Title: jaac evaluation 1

Which is like how we like made the film sort of thing, like all the different shots and stuff.
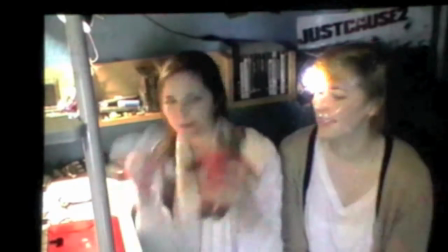6:53 The location we used to film all the shots of the voodoo doll. This is the window that we filmed when Caden's parents walked out the house.
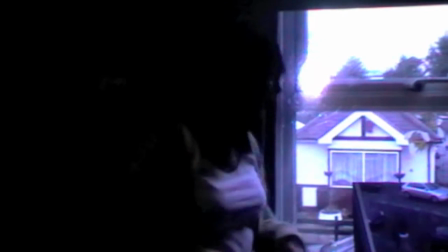7:02 It's meant to be Danny, the child, looking out, watching them walk away.
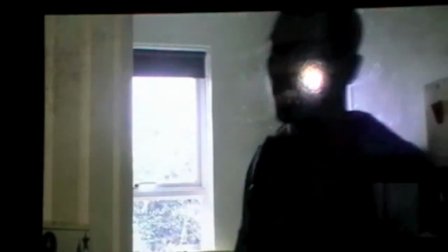7:07 This is the room that Danny walks out of as he comes downstairs. Where Josh and him exist.
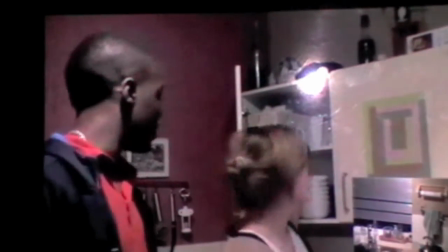7:12 And we filmed with him getting glasses from this cupboard. And we filmed through the glasses to create a hazy used effect.
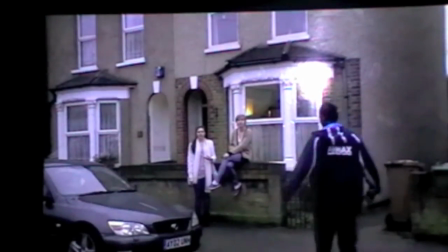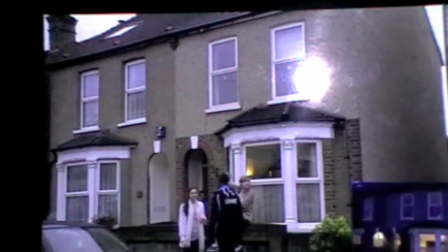7:28 This is also how we filmed the establishing shot. We had the first shot of the entire film.
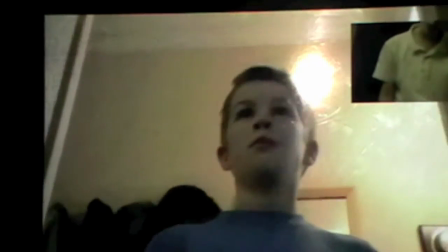7:33 Right here is where we did the low angle of Danny to give him power as he's the main killer.
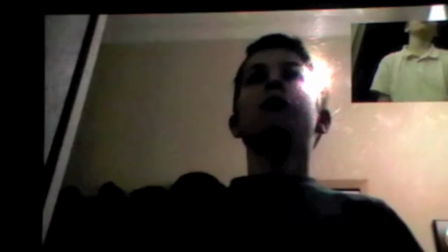7:39 And as it was point of view of Josh was obviously lower down.
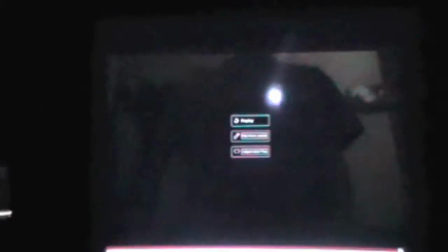When we wanted to address our audience, we mainly focused on the younger generation because we actually are them, so we get an insight as well. And also, we thought it would be good to involve teenage life into the clip to create reality. So a boyfriend coming over when the parents are away and wine for the underage drinking as well.